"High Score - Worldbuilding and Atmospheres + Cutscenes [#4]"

the main point of tension from that cutscene is the character death.
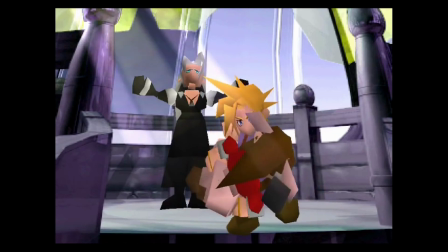17:22 In any context, the player will be shocked, confused, hurt, any combination of these emotions.
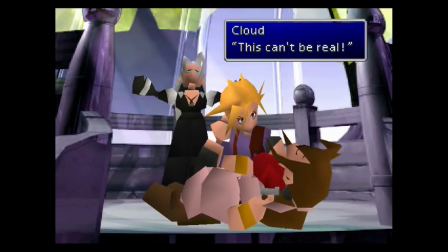17:30 In normal circumstances, they'd need time and space to move on from the grief and come to terms with loss.
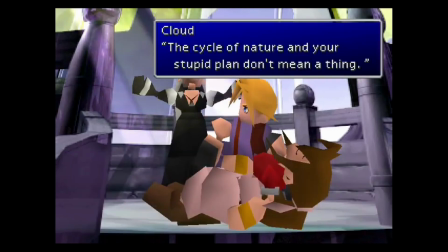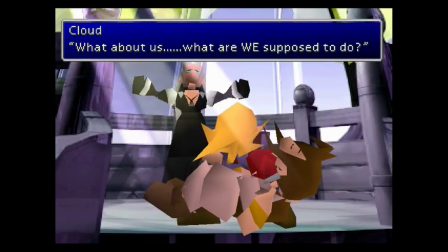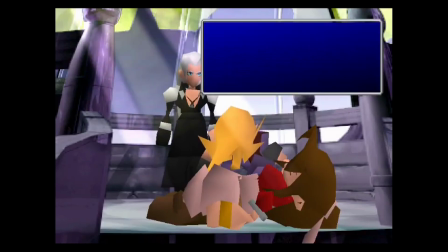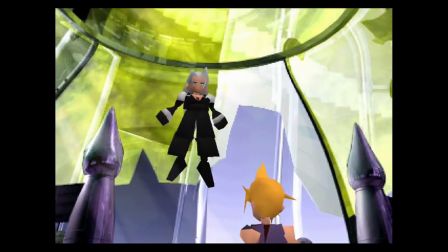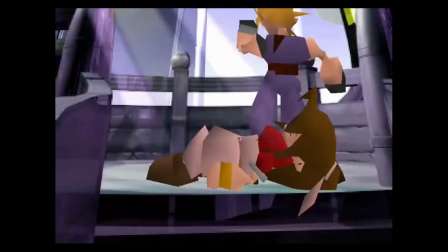18:30 Here, the game immediately throws them into a boss fight.
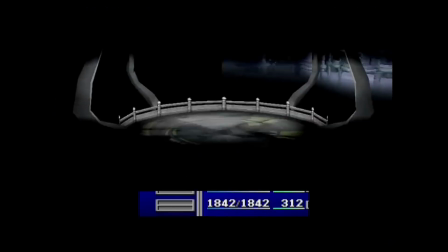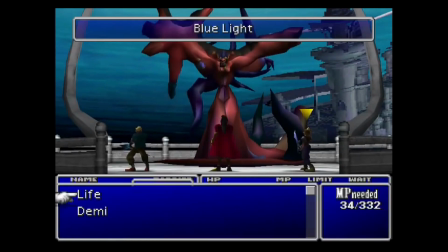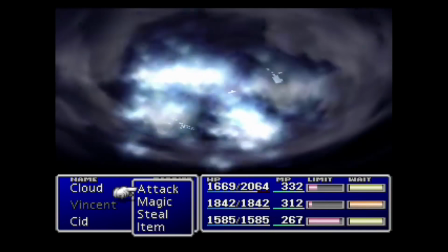18:53 Not only does this force the player into battle while grieving, but the death cutscene's music continues to play throughout the battle.
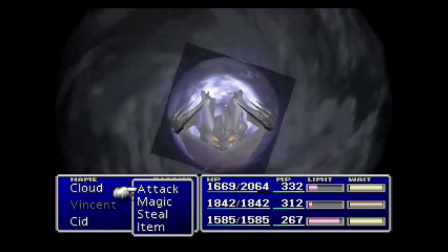19:00 They are constantly reminded of their loss as they fight, finding no relief from the change in atmosphere.
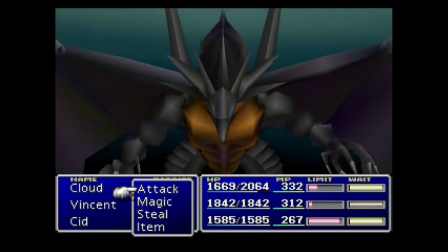19:07 This not only affects the player's emotional state,
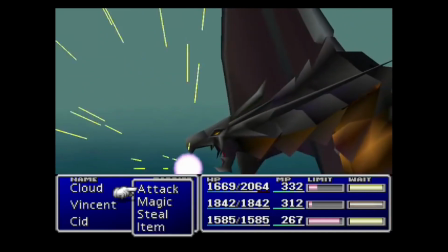19:10 but also increases the difficulty of the battle itself, as they struggle to balance logic with emotion.
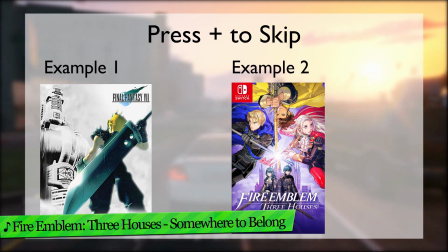19:20 The final example I want to share with you today comes from Fire Emblem Three Houses.
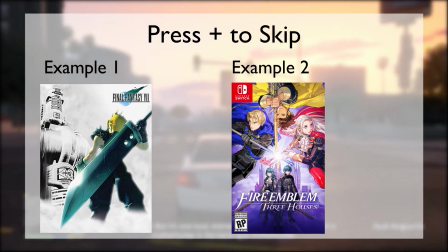19:25 This is a bit more recent, so if you want to avoid spoilers for the ending of the Golden Deer route, then now's the time to look away.
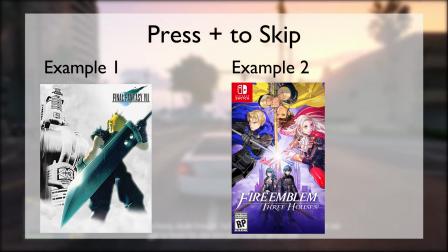19:33 Three Houses allows players to follow one of 4 stories, each interlocking as they progress towards their own unique,
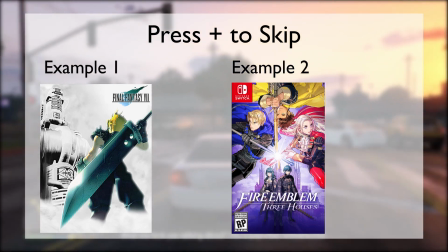19:40 happy ending, as happy as killing all of your school friends can be.
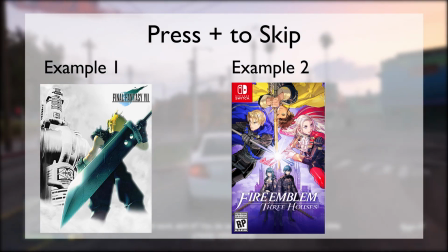19:44 The Golden Deer route sees the player team up with strategist Claude as they attempt to stop the Imperial Empire from conquering the land.
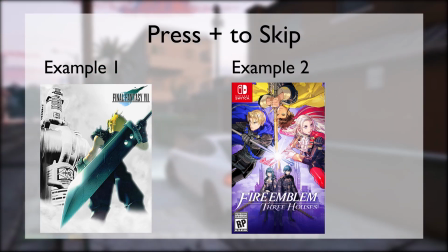19:53 Predictably, things escalate,
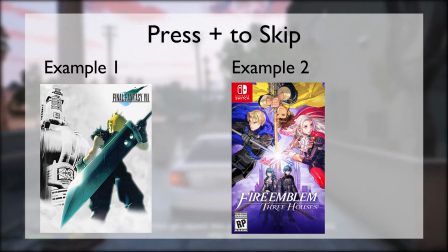19:54 and the final chapter of the route sees your group preparing to face off against a god-slaying nemesis who wields the power to destroy the entire world.
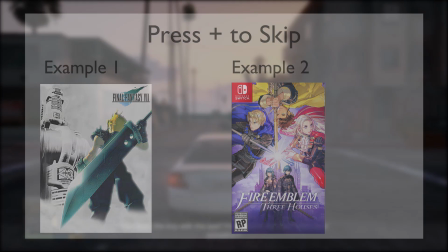20:03 These games do like their OTT stories.
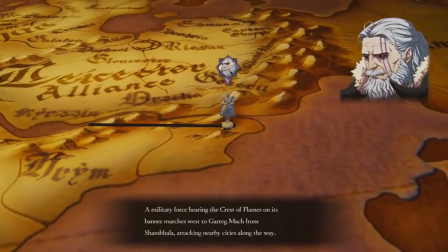20:09 A military force bearing the crest of flames on its banner marches west to Garrigmach from Shambhala,
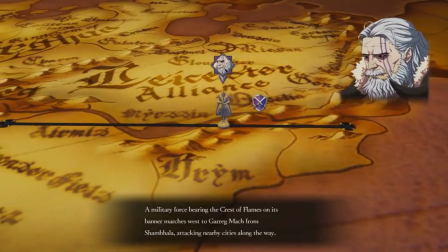20:16 attacking nearby cities along the way.
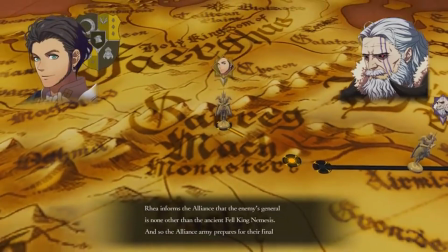20:21 Rhea informs the Alliance that the enemy's general is none other than the ancient Fell King Nemesis.
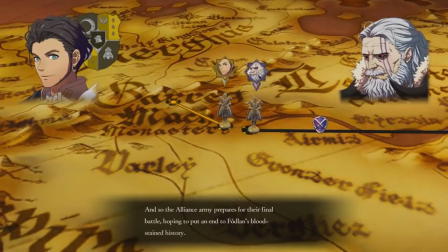20:27 And so the Alliance army prepares for their final battle, hoping to put an end to Fodlan's blood-stained history.
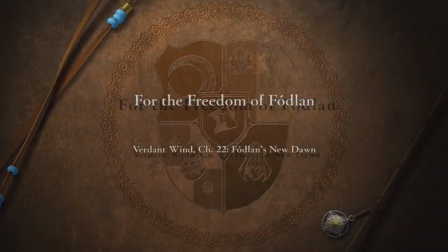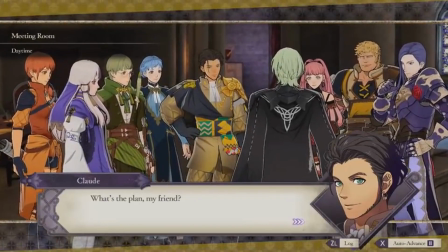20:44 The battle is preceded by multiple cutscenes, which would each normally use their own track.
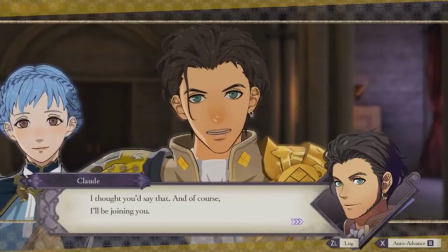20:49 In this case, however, A Vow Remembered plays throughout. It also plays during each loading screen.
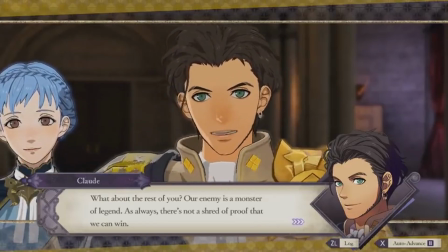20:57 This creates a constant build-up of hype towards the final battle.